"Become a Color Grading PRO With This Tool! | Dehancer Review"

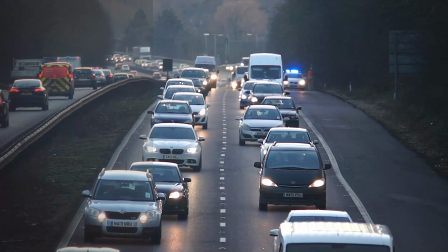(0:00)
Hi, so I just found the most impressive piece of color grading software, and since I'm a complete dummy when it comes to color correction,
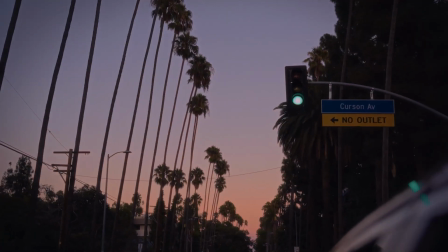(0:07)
it definitely helps me elevate my visuals to a pretty much Hollywood-like level. So it's called the Dehancer, and I got the Pro version for Premiere Pro.
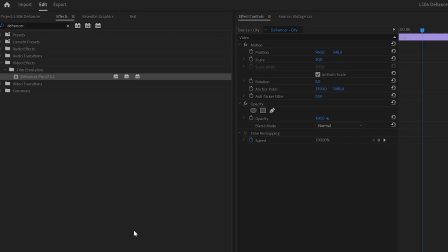(0:15)
And this is what it looks like inside Premiere Pro. So it's basically under the effects panel, and the thing I like about it most is that it behaves like a regular default effect in Premiere, just like Lumetri color.
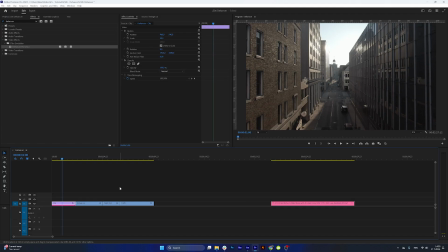(0:26)
And I, as a YouTube editor, actually found two very useful use cases for this plugin.
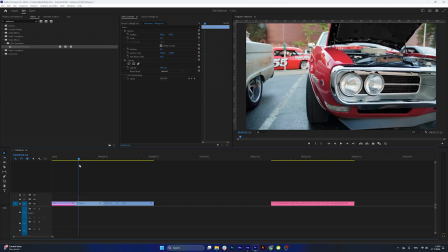(0:31)
One of them is going to be editing and enhancing B-roll footage that I just found on Pexels.com.
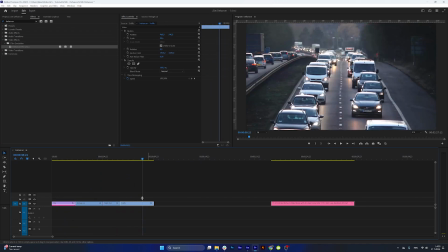(0:37)
Very different footage, very different shots, different colors. And the other one that I'll show you is basically enhancing animations.
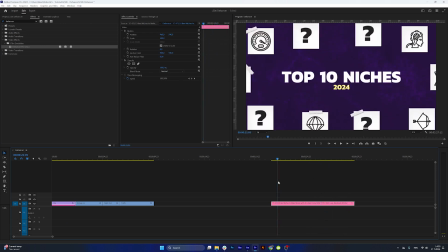(0:45)
Just a simple After Effects created animation that I have, and we'll use some simple effects found in the Dehancer Pro plugin.
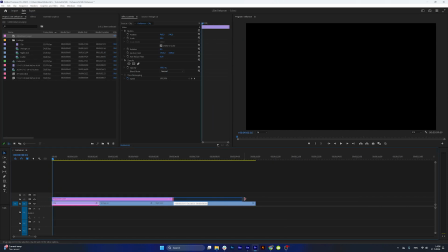(0:52)
So to get started, let's just apply an adjustment layer over these four shots, and let's drag the Dehancer Pro to the adjustment layer.
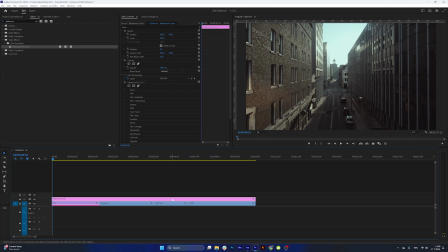(1:00)
I found that to be the easiest way to actually manipulate it instead of just applying to each individual clip.
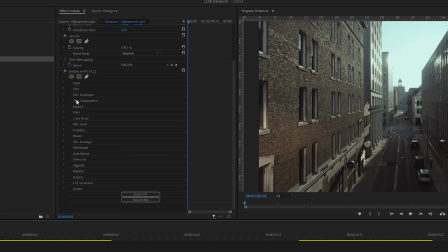(1:06)
So in the Dehancer Pro panel, you have the input, film developer, and a lot of these, I think like 20, even more categories. So to get started, in the input tab, you have the source selection. You can choose particular camera if you have recorded with a particular camera.
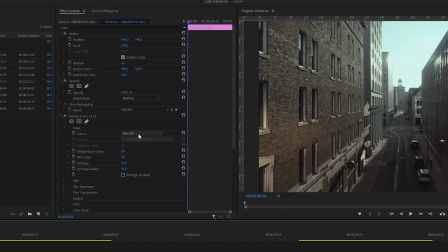(1:23)
But for these clips, we are just going to use the default Rec 709 color interpretation. The next tab is film, and this is the most fun one because it has all of these film presets that you can choose,
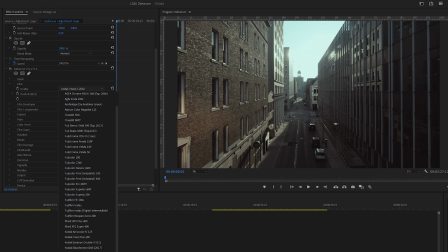(1:38)
and I just couldn't go over all of them in this video. The ones that I really like the most are pretty much all of the Kodak ones. The Kodak Gold 200 is really nice, really subtle. It makes the footage very movie-like.
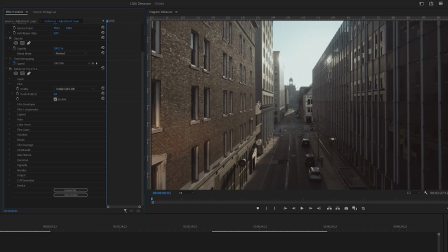(1:52)
It just kind of tames all the colors and the shadows. So let's go for that one in this presentations. And already you can see the change in this shot, and you can also see the change in all the other shots.
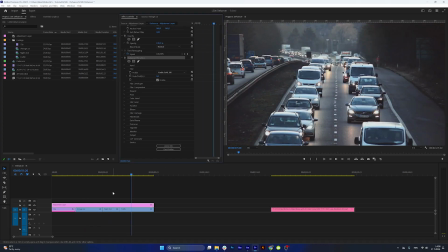(2:05)
And why I like to use this plugin when working as a YouTube video editor to enhance the B-roll, because it kind of makes everything look pretty uniform, you know. It just feels like it came from the same movie, you know,
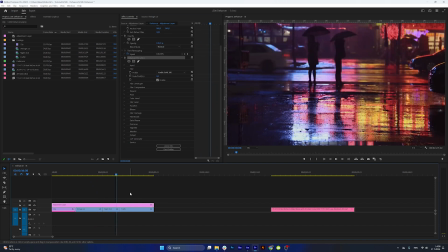(2:18)
and that's sort of consistency is something that is very satisfying to see, and it's so simple to achieve with this plugin. And that's why this first use case is the one that I encourage you to explore,
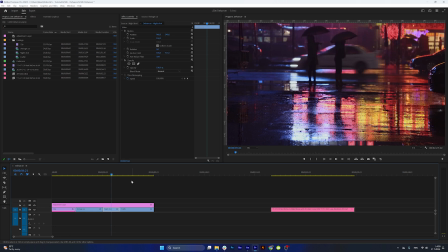(2:33)
especially if you're a YouTube video editor that's probably going to use footage from many different sources and cameras.
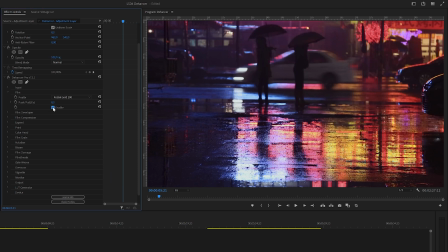(2:39)
All right, so to move on, we can simply enable or disable this film effect or this film overlay,
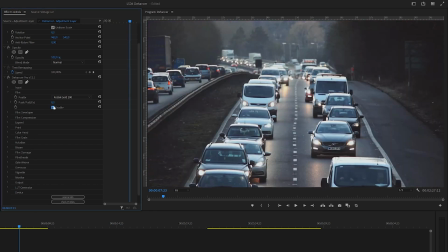(2:47)
and you can clearly see the change in all of these, and it's looking so much better already. But there is so much more to this plugin. For example, you have the film developer and film compression, which we're not gonna really cover too much for this use case.
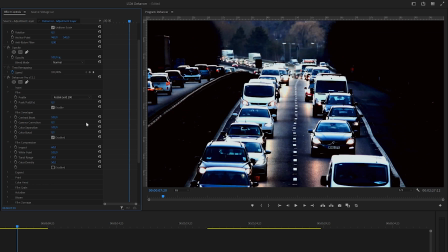(3:04)
The results I get from by changing these values are kind of too dramatic for what I'm usually going for.
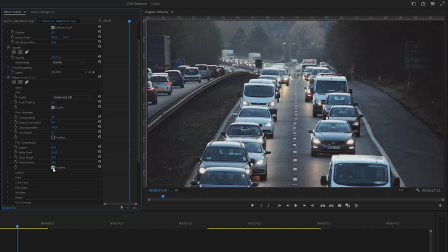(3:12)
You could play around with them. As you can see, the plugin is pretty technical and so many settings you can play around with, but I'll just cover the ones that are really a quick way to enhance the footage you're working with. Same goes for the expand one. It's really gonna mess around with your black and white points a lot, so we're not going to do that for this instance.
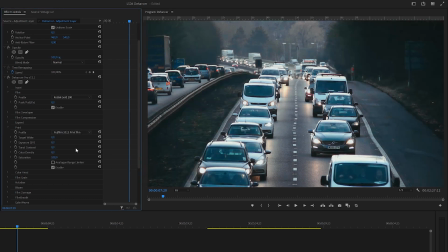(3:31)
The print one is an interesting one. It's supposed to emulate a print film and apply that look to the footage itself.
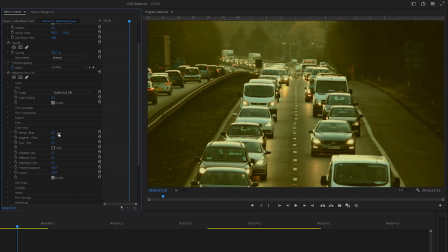(3:38)
I'll disable that one for this instance as well. You also have the color head, where you can manipulate balances between these colors and create like really funky tones. That's definitely something that could be useful for a more artistic project. And then we have probably my favorite, and that's the film grain that I'm just going to have to zoom in for you to see.